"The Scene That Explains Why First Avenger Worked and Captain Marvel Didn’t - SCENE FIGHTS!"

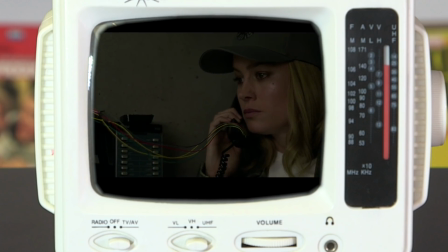0s Do not let your emotions override your judgment.
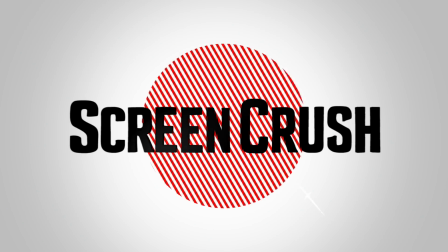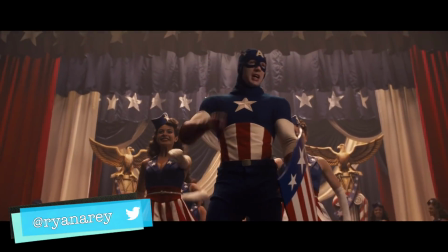7s
Welcome to Screen Crush, I'm Ryan Airy.
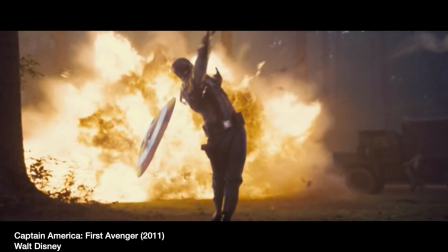10s
Captains Marvel and America are very similar movies, but for my money, First Avenger is the better film because it does a much better job establishing character.
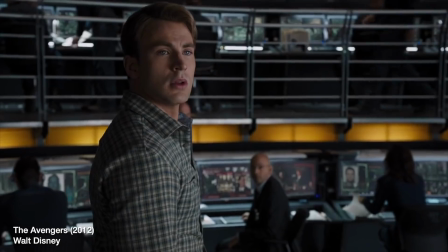19s
After watching this movie, you know exactly who Steve Rogers is and his character remains consistent across the next six films.
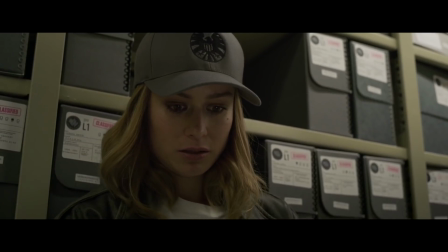26s
But as for Captain Marvel, we don't really get to know that much about her. She cracks wise, she does what's right, and she's really powerful.
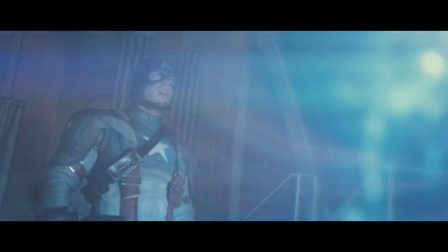32s
That makes her hard to distinguish her from almost every other hero in the MCU. And I think you can boil these problems down to one scene that shows why one is this.
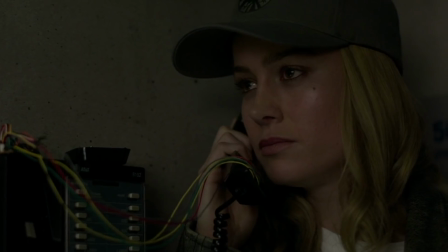43s
And the other movie is this.
Did someone just join? I heard a beep.
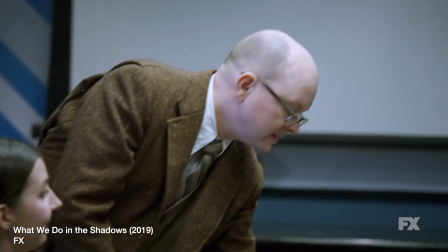48s Did we all hear the beep? We all heard the beep on our end if anyone's there.
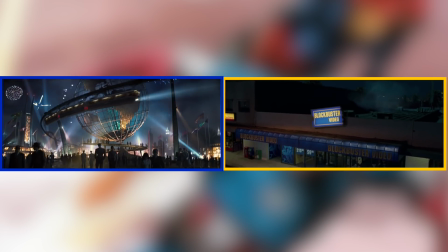53s
But first, let me explain the movie's similarities. Each film is set in the MCU's past and establishes a character who will play an important role in a team-up film.
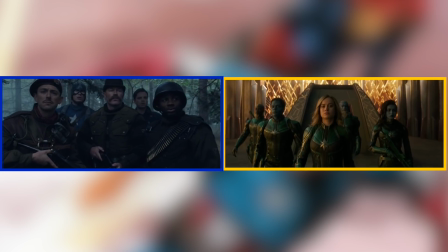62s
The hero is a soldier who is part of a close-knit military unit. They lose a mentor in the same scene where they gain superpowers.
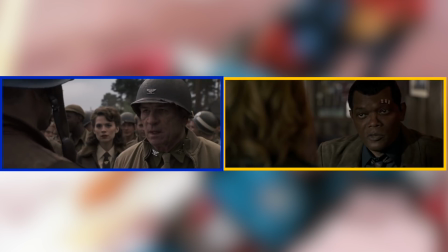68s
They're guided along the way by an older government employee and receive help from a genius scientist.
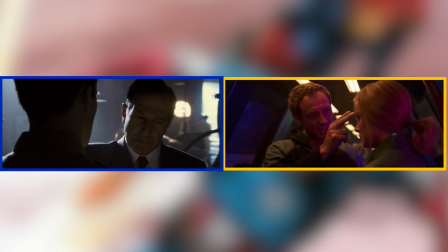73s Was that so difficult to figure out? I mean, you're my science guy.
They are each controlled by their governments, but after breaking away, they alter their uniforms.
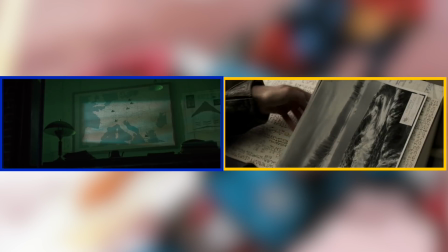81s
The hero breaks into a research facility and discovers information that will help them defeat the enemy. They also rescue a future ally from this facility.
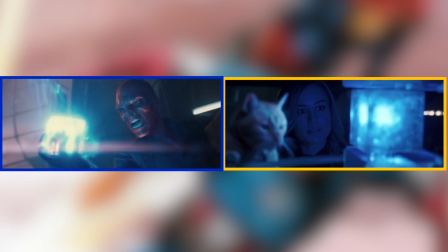89s Who's a good kitty, huh?
The Tesseract is the MacGuffin in each film that powers the powerful device that the villain covets.
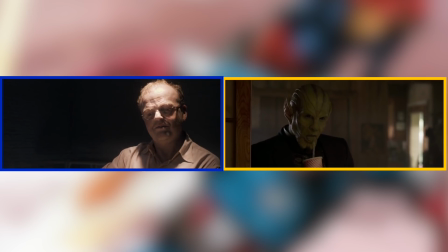97s
Eventually, one of the villains switches sides and joins the heroes.
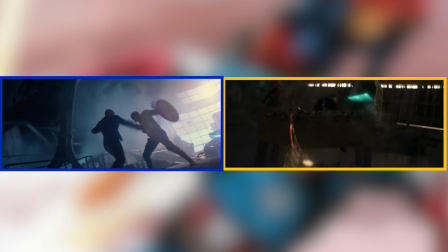101s
The climactic battle features the hero destroying enemy ships, and the final fight also takes place on a ship after the hero is captured.
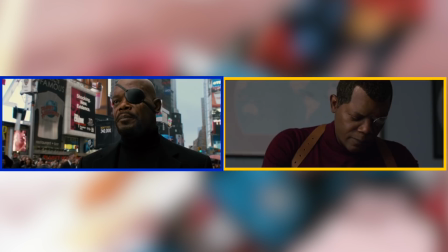108s
Each film ends with the hero disappearing until the present day, and Nick Fury sets up their return for a future film.
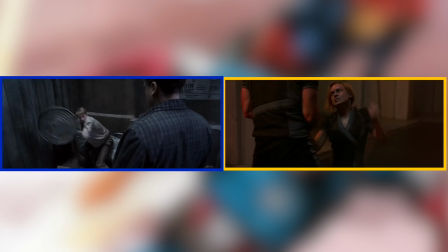113s
Alright, those are the similarities. Now let's talk about the scenes that I think really separate these movies, and that's the scenes where we meet the main character.
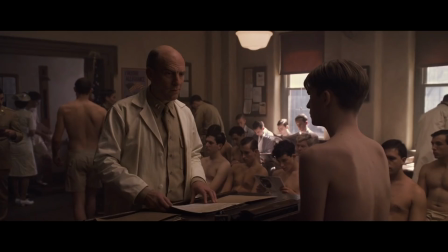121s
Steve is first introduced trying to enlist in the military. Now this is a quick scene and it briskly teaches us a few facts about the hero.
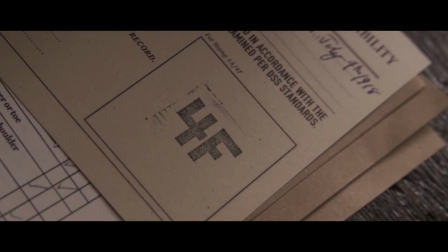128s
He wants to fight, he's physically weak, and he has no living family.
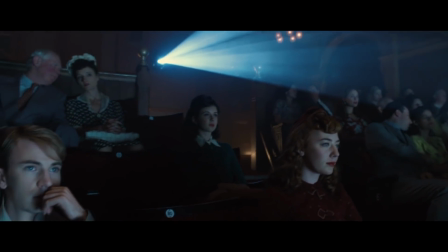132s
This all takes about 45-50 seconds, but the next scene establishes the entire Captain America franchise in just a minute and a half.
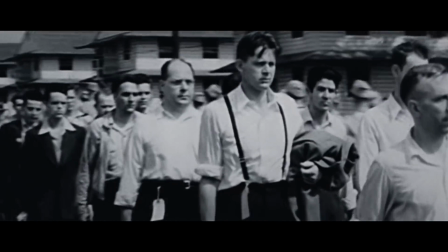140s
In the movie theater, a newsreel tells us that the war is not going well for the allies and shows us that even kids can help the war effort.
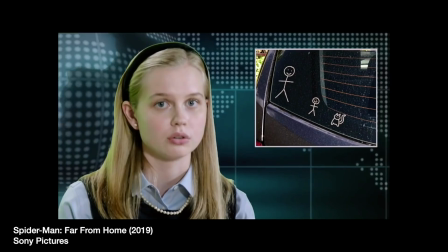147s
And by the way, have you ever noticed how often the MCU uses TV news to convey information?
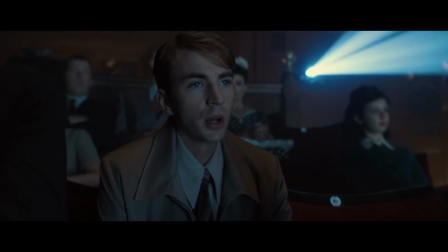152s
It happens a lot, even in Guardians of the Galaxy. Anyways, some jerk face is yelling and Steve tells him to shut his yapper.
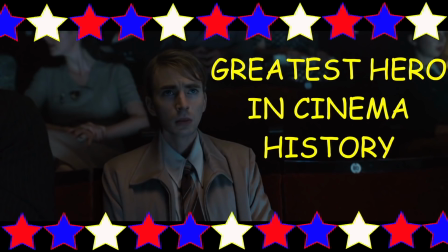158s
Telling someone in a movie theater to shut up has already made Steve the greatest hero in the Marvel Cinematic Universe.
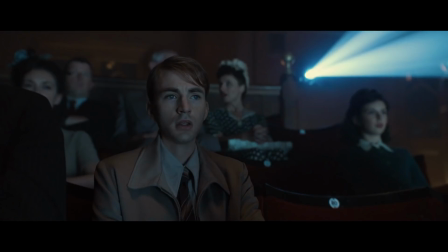164s
Now notice how the newsreel narration actually lines up with the jerk face standing up here.
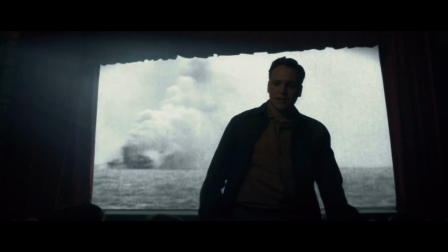168s Together with allied forces, we'll face any threat, And then, the alley.
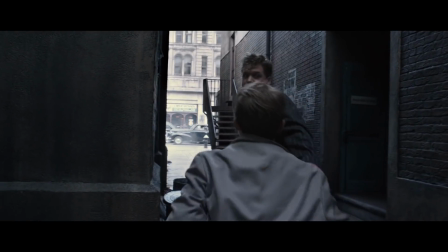175s
The scene that teaches us who Steve Rogers really is. Steve is going to lose this fight.
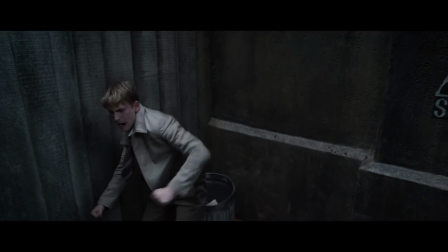180s
He's weak, and this guy's big. But he won't stay down. He's the cool hand Luke of superheroes.
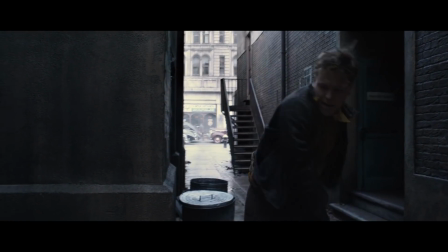185s
This teaches us that he's brave. Now, he doesn't reach for a pipe or a brick to hit the bully with. He uses a trash can lid as a shield.
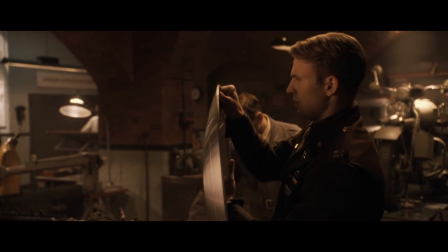192s
Now, yes, this foreshadows why he picks his signature weapon later in the movie. But it also shows us his worldview.
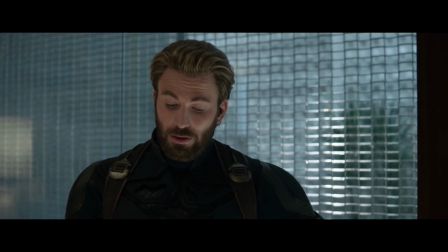199s
Steve is a protector. Even decades later in Infinity War, he insists on protecting the Vision's life.
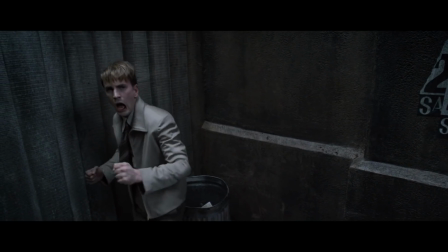205s We don't trade lives, Vision.
And then the first dialogue in this scene.
You just don't know when to give up, do you?
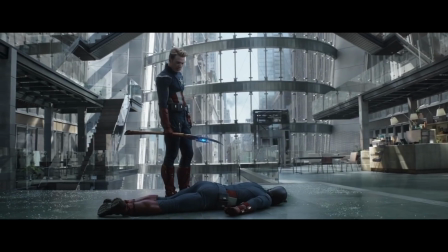210s I can do this all day.
And there it is. Cap's catchphrase, what he would say if he had a pool string in his back.
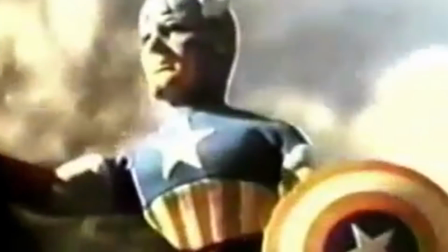216s I can do this all day. Yeah, I know.
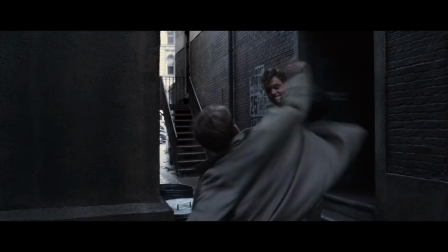218s
This teaches us that he won't back down in the face of overwhelming odds, a character trait that would define his arc in Civil War.
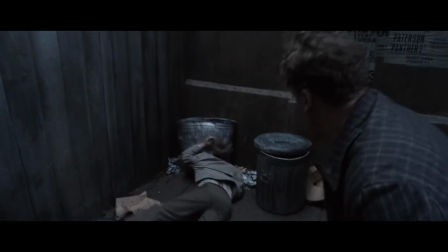225s I can do this all day.
And then, just when all is lost and he's beaten, Bucky shows up to save the day.
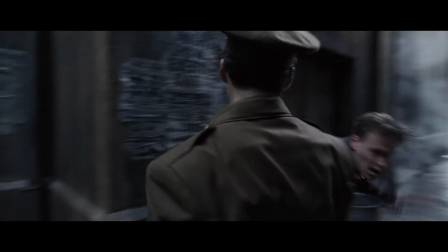231s Pick on somebody your own size.
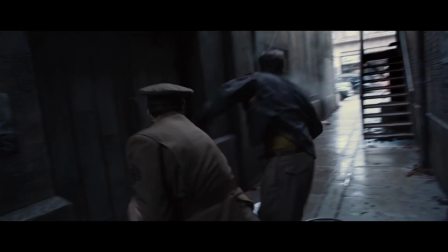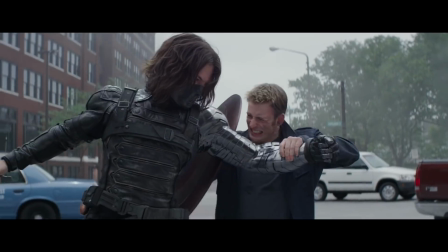237s
This establishes the friendship that will drive Steve's story through all of his solo films. In just a few seconds, we know who Steve Rogers is and have a hint about where he's going to go.
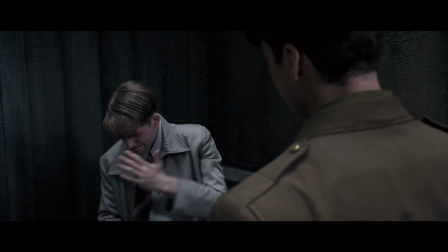247s
The entire franchise is elegantly established with a few lines of dialogue. So now, let's talk about Captain Marvel.
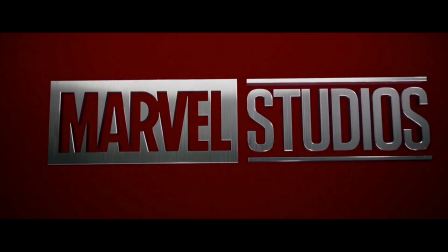254s
Before I saw Captain Marvel, I thought, man, this movie can't miss. It's in the MCU, it has a top-notch cast, a great creative team, and a cat.
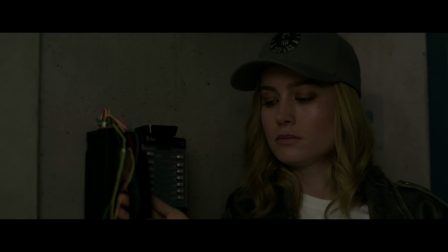262s
But for me, the movie was a big disappointment. And it failed, in part, because it did a lousy job of showing us who Carol Danvers is.
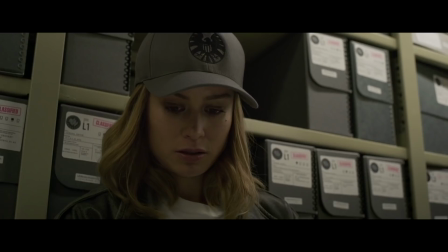270s
So what do I mean by that? For most of the film, she has amnesia, and this makes her listless and easily controlled.
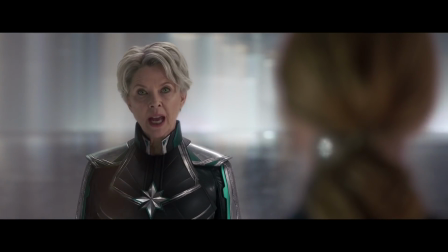275s What was given can be taken away.
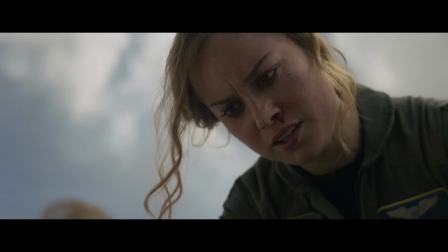281s
Now, this is an interesting storytelling challenge. How do we get to know a character who knows nothing about herself?
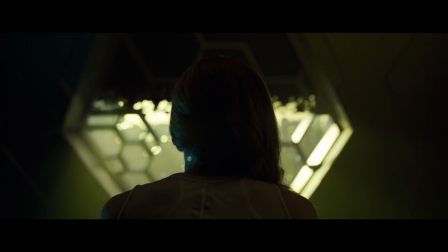287s
We talked about Steve Rogers introduction So now let's look at Carol's and how it highlights the film's major flaws want to fight like Steve Carol is introduced with
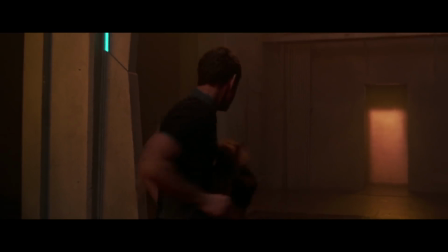295s
a fight And we also don't see the first punch but this sparring session is the first of many wasted Opportunities to define her character on
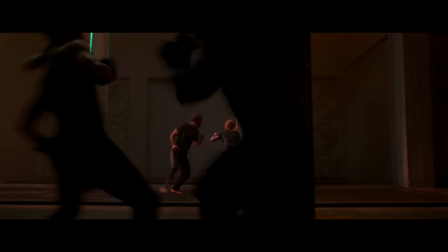304s
paper a sparring session is a great way to convey information to the audience We can learn their skill set how they behave under pressure and define their relationship to their sparring partner
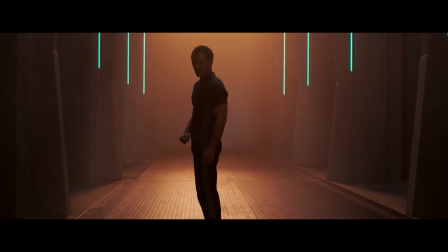316s I slipped. Right, you slipped as a result of me punching you in the face.
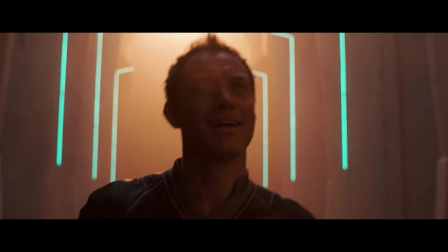320s
Notice how the scene begins with the characters describing something that we don't get to see, that just happened off camera.
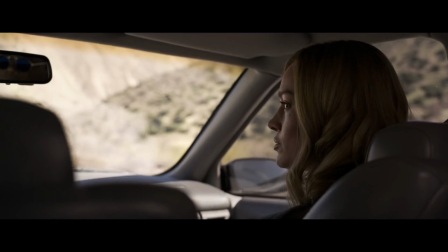326s
This keeps happening all through the movie. The characters are constantly telling us information when the movie should be showing us.
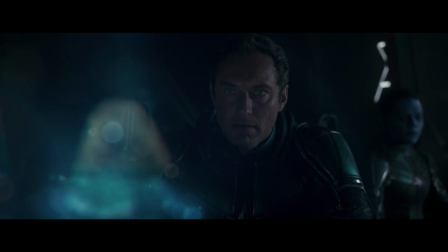333s You struggle with your emotions.
All through the movie, Yon-Rogg is warning Carol about her emotions.
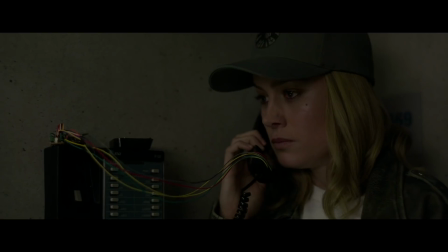340s Control your impulses. Do not let your emotions override your judgment.
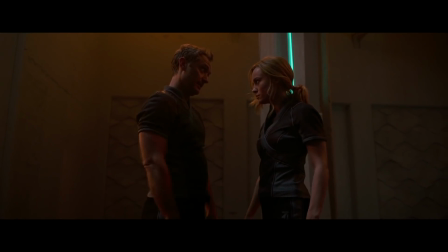345s
So he's telling the audience that she has a problem controlling her emotions. But does she?
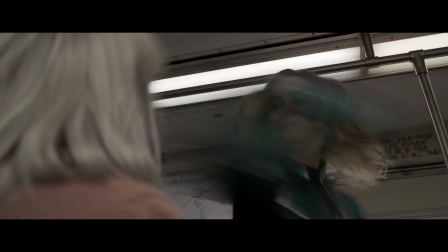350s
The film really tries to sell this idea that the Kree are cold and humans act emotionally.
Went with his gut against orders, but it's what keeps us human.
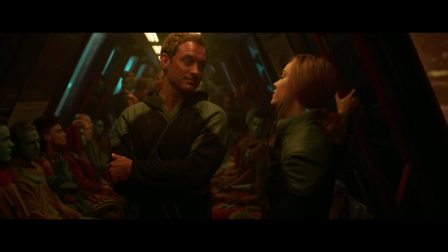359s I get in trouble for that.
But Carol doesn't get in trouble for that. I mean, they say that she does, but we don't really get to see or act emotional or get into trouble.
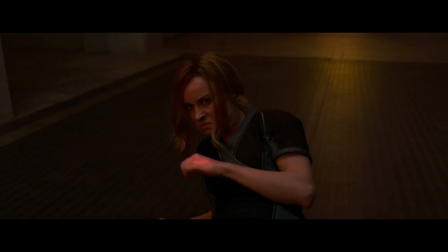367s
Now, at the end of the sparring session, she briefly loses control and uses her powers on Jude Law.
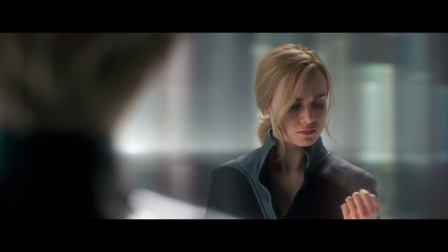372s
But the moment's treated like, ah, oopsie, and not a serious mistake with far-reaching consequences.
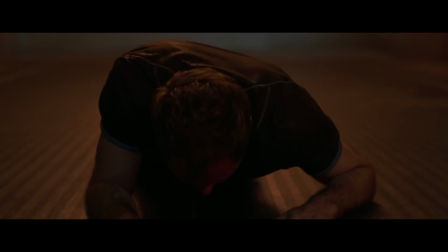377s
She's not really in trouble. Jude Law isn't hurt. It's more of a cartoon injury because he's okie-dokie in the next scene.
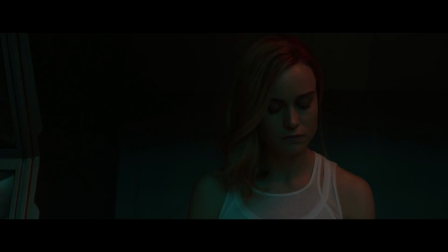383s
If this outburst had been taken a little more seriously, then she'd feel bad. We'd see that she has a temper, and the consequences of losing that temper.
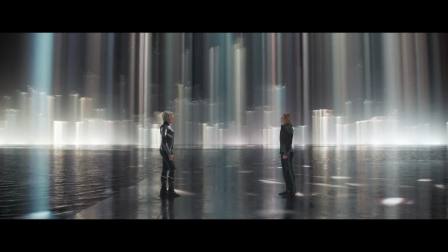390s
Then the Supreme Intelligence would give her a stern talking to before putting her on Yon-Rogg's team. But instead, the talk with the Supreme Intelligence is a boring info dump.
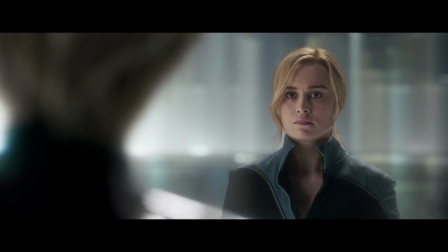398s We've given you a great gift, the chance to fight for the good of all Kree.
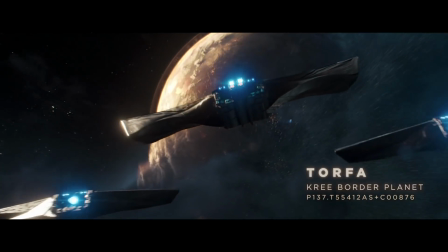403s
Then there's another missed opportunity on Torfa, which really should have been the movie's opening sequence.
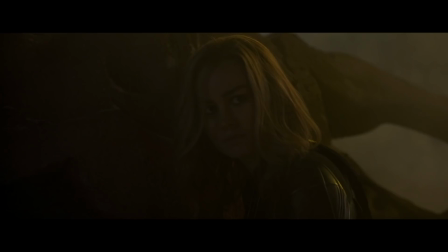407s
Their contact is hidden behind enemy lines, and Veers wants to impulsively rush into action. But Jude Law orders her to stand down.
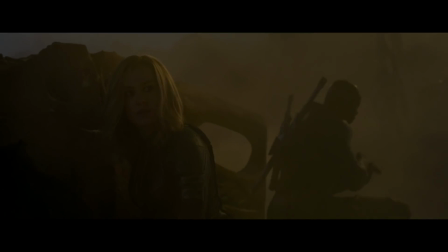414s Don't with me, I'll go along. No, you won't.
And she obeys, instead of rushing into combat to save a life.
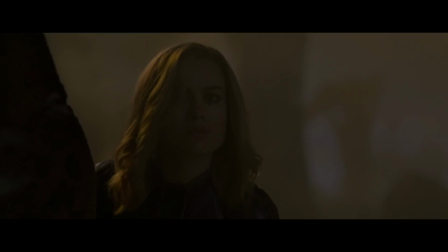419s
You know, acting emotionally.
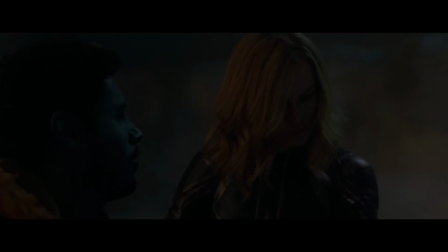421s
This scene could have let her real personality shine through, If she's rebellious, compassionate, and hot-headed, then she would have charged into battle to save one of the other soldiers, and she could have been captured that way.
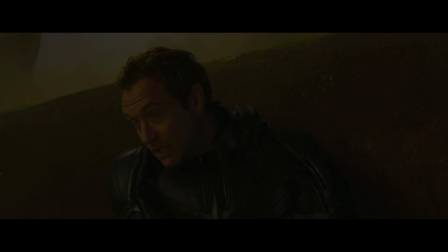430s
But instead, she's just another soldier who follows orders. Because she's never given a chance to show her emotions, she comes off bland.
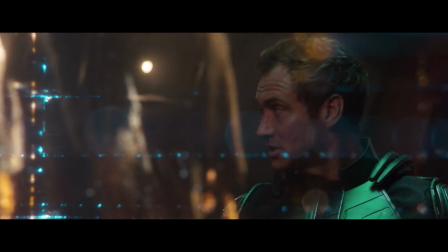436s
All we know is that she has power, she's a soldier for the Kree, and Jude Law is her boss.
I want to serve.
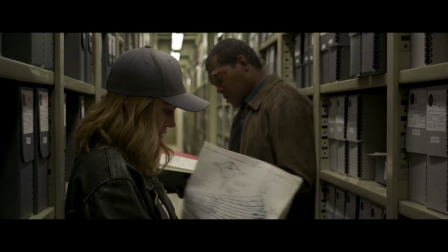442s
But you know where the movie does way too much telling instead of showing? When Veers meets Maria.
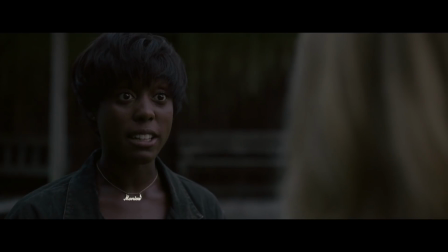449s Smart and funny and a huge pain in the ass.
Her monologue to Carol about who she is is great.
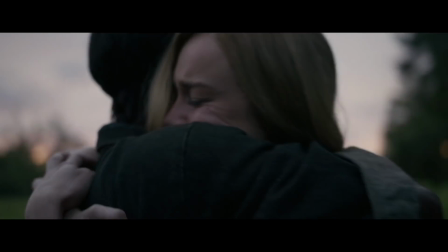455s
It's well-delivered and utterly meaningless because we're only just being told things about Carol instead of experiencing them.
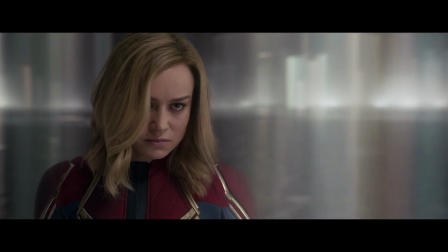461s
Later in the movie, when Carol regains her memory, the scene still lacks the punch it should have had because we're still being told who she is through short flashback clips.
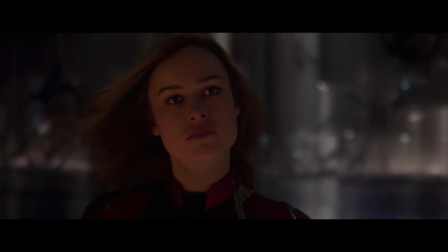470s
Carol Danvers doesn't get a scene where she gets to act like Carol Danvers until the end of the movie when she tells Yon-Rogg, I have nothing to prove to you.
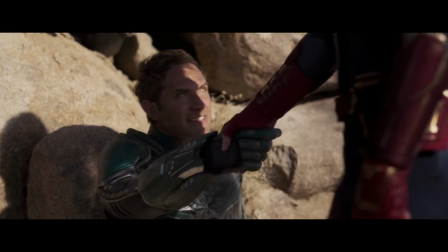479s
And that is a cool moment, but it's robbed of meaning because their relationship never comes into focus in the film.
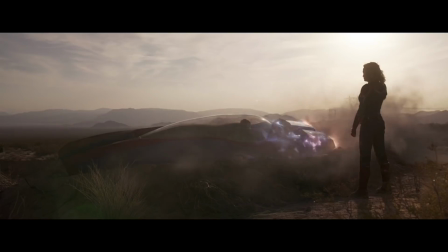485s
She never tries to win his approval or thanks him for being a mentor. He gives her orders and she listens.
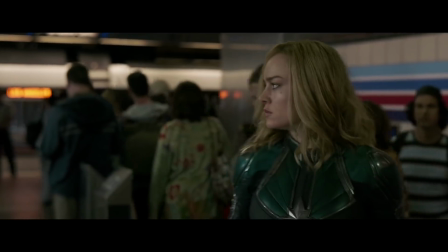490s
That's the extent of their relationship. Now this got me wondering, why structure the movie this way?